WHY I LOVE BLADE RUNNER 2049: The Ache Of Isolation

To feel alone on this earth is a hell of a thing.
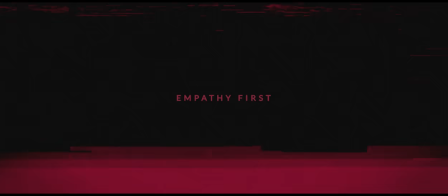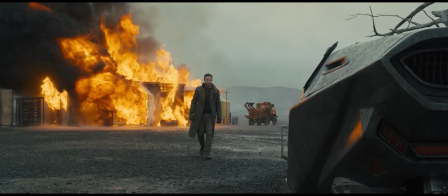14s
I always wanted to make a 2049 video before the year 2049 rolled around, so yeah, chalk this up as a win.
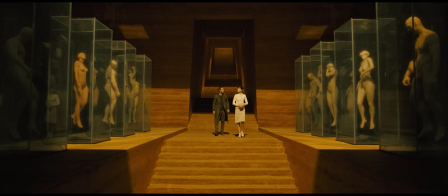23s
God knows I need one! I always wanted to make a 2049 video, but I never really knew what to say.
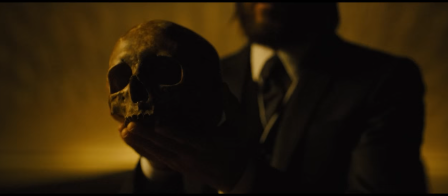30s
It's a masterful cinematic work steeped in so many massive concepts
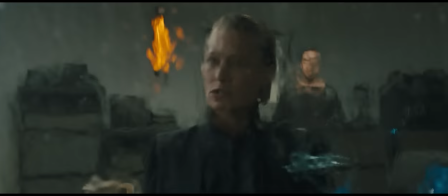35s
and big ideas that I've always felt a little underqualified to tackle it.
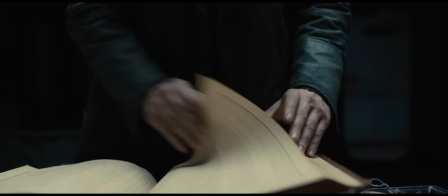41s
I'm no academic, and I can't say I'm a big reader of philosophy unless you count tweets like this one.
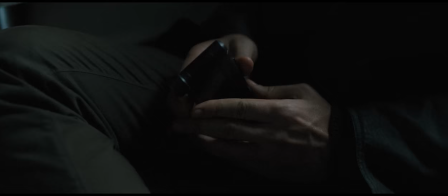49s
We'll get to the bottom of this one day, sir. I believe it. What I do know, though, is emotion.
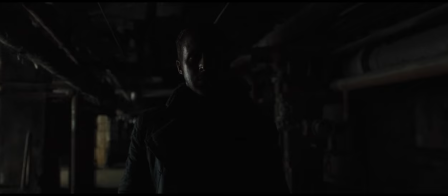56s
I understand how movies craft it, how they manipulate it, and how they absorb me into it.
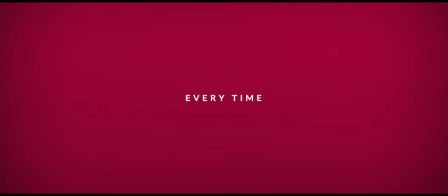62s
And absorb me Blade Runner 2049 does do. Every time, without fail.
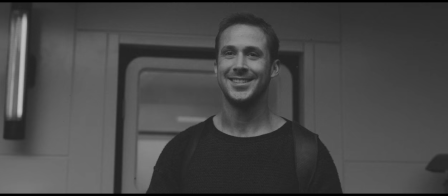69s
And that emotion isn't necessarily, uh, nice.
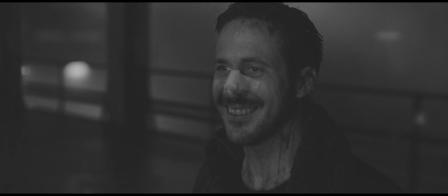75s
It ain't joy, or excitement, or beauty that brings me to tears.
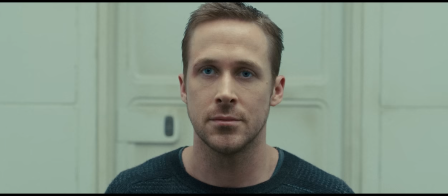80s
No, 2049 fills me with despair, dysphoria, and the ache of isolation.
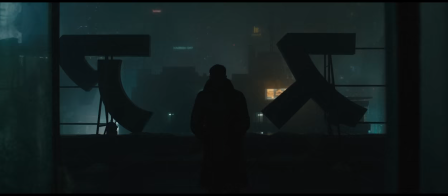87s
And that That is what I want to explore. What does 2049 show me?
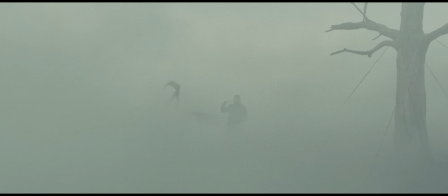94s
What does it tell me that makes me feel that way?
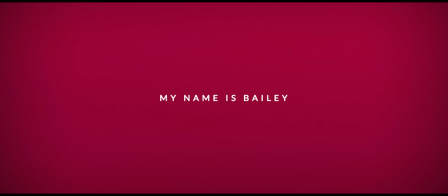99s
Well, hi, my name is Bailey and this is why I love...
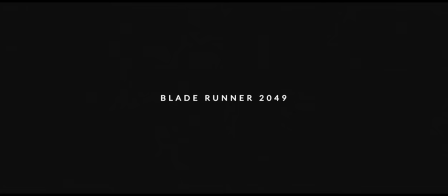2049 wastes no time in establishing that feeling. From the first production logos, distorted and desaturated, we're met with this distant, echoey ambience, our expositional text establishing the world in this tiny digital font is dispassionate, practical.
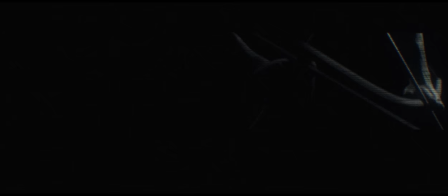134s
Before the initial image even hits our eye, director Denis Villeneuve, my hero, has set an atmosphere,
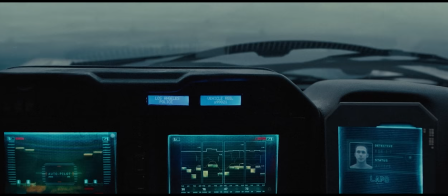143s
a tone from which the feeling of desolation that permeates this film will sprawl.
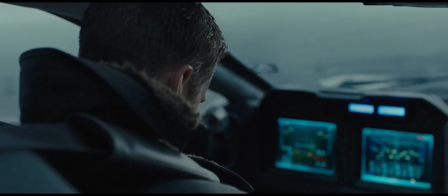150s
Because at first, before we come to know our protagonist,
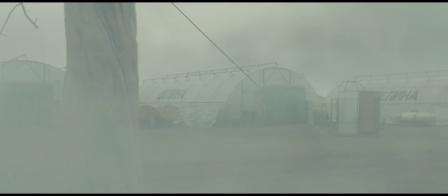154s
all we see is desolation, a world devoid of colour, because it's a world devoid of life.
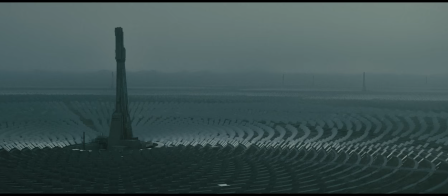161s
There's industry and nothing else.
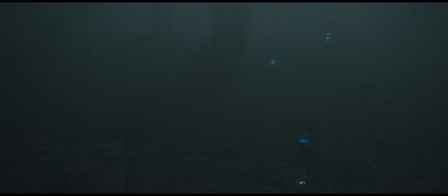164s
The grey skies meet the grey earth with little to no distinction, and that sterile murk stretches as far as the eye can see.
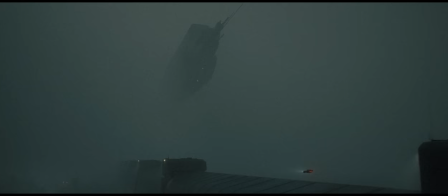173s
There are no landmarks in the rain, no features in the fog.
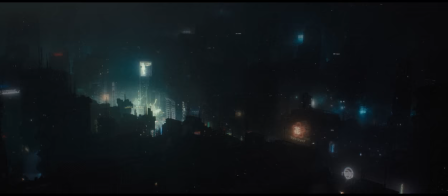178s
The atmospheric density of 2049 Los Angeles is so thick that ad space is sold directly onto the smoke,
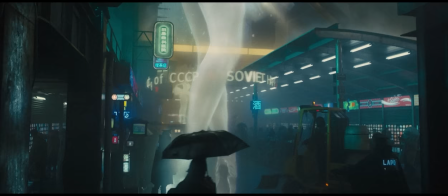186s
breathing some kind of life and colour into the darkness with holographic neon.
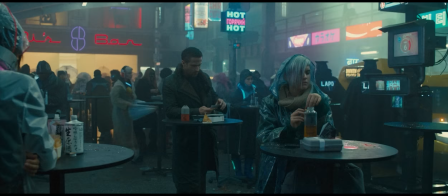191s
But that ain't life, is it? If anything, that's as bleak as life gets.
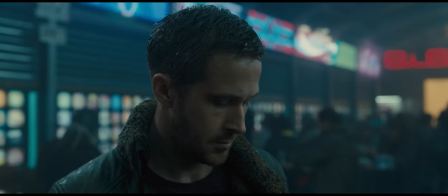196s
Ads attacking you directly, getting all up in your shit with no say in the matter.
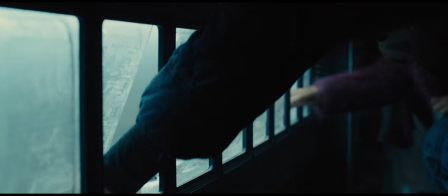202s
That's dystopia right there. You exist to be sold to, and nothing more.
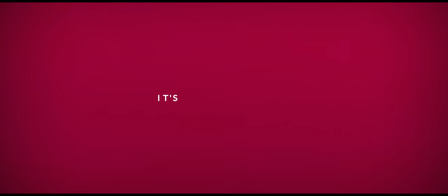208s
That's why there's no artistry to this dying world. We're a long way past that.
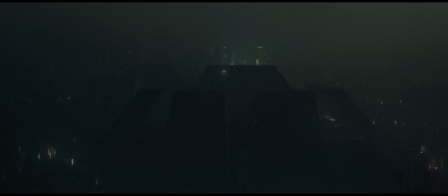214s
It's pure function. Blunt. Brutalist and entirely utilitarian.
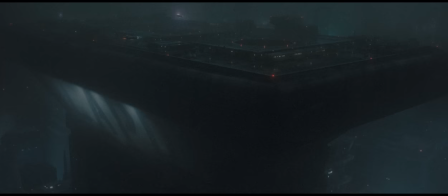221s
There's no architectural flourishes. It's only what works or what fits.
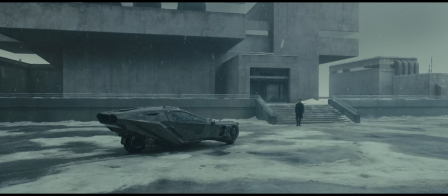227s
Again, industry and nothing else. And that's not to say there's no artistry in the design.
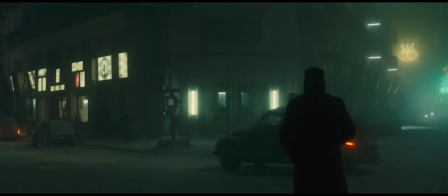234s
No, no, no. Far from it.
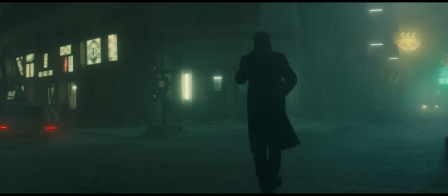236s
This is just about the most authentic and inauthentic world has ever felt and that's no small feat.
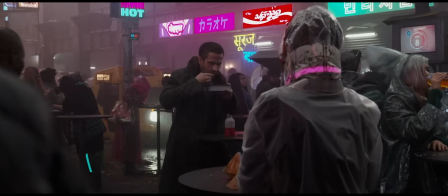244s
Dennis Gassner and Alessandra Caezola and the whole production design team went fucking nut nut with this.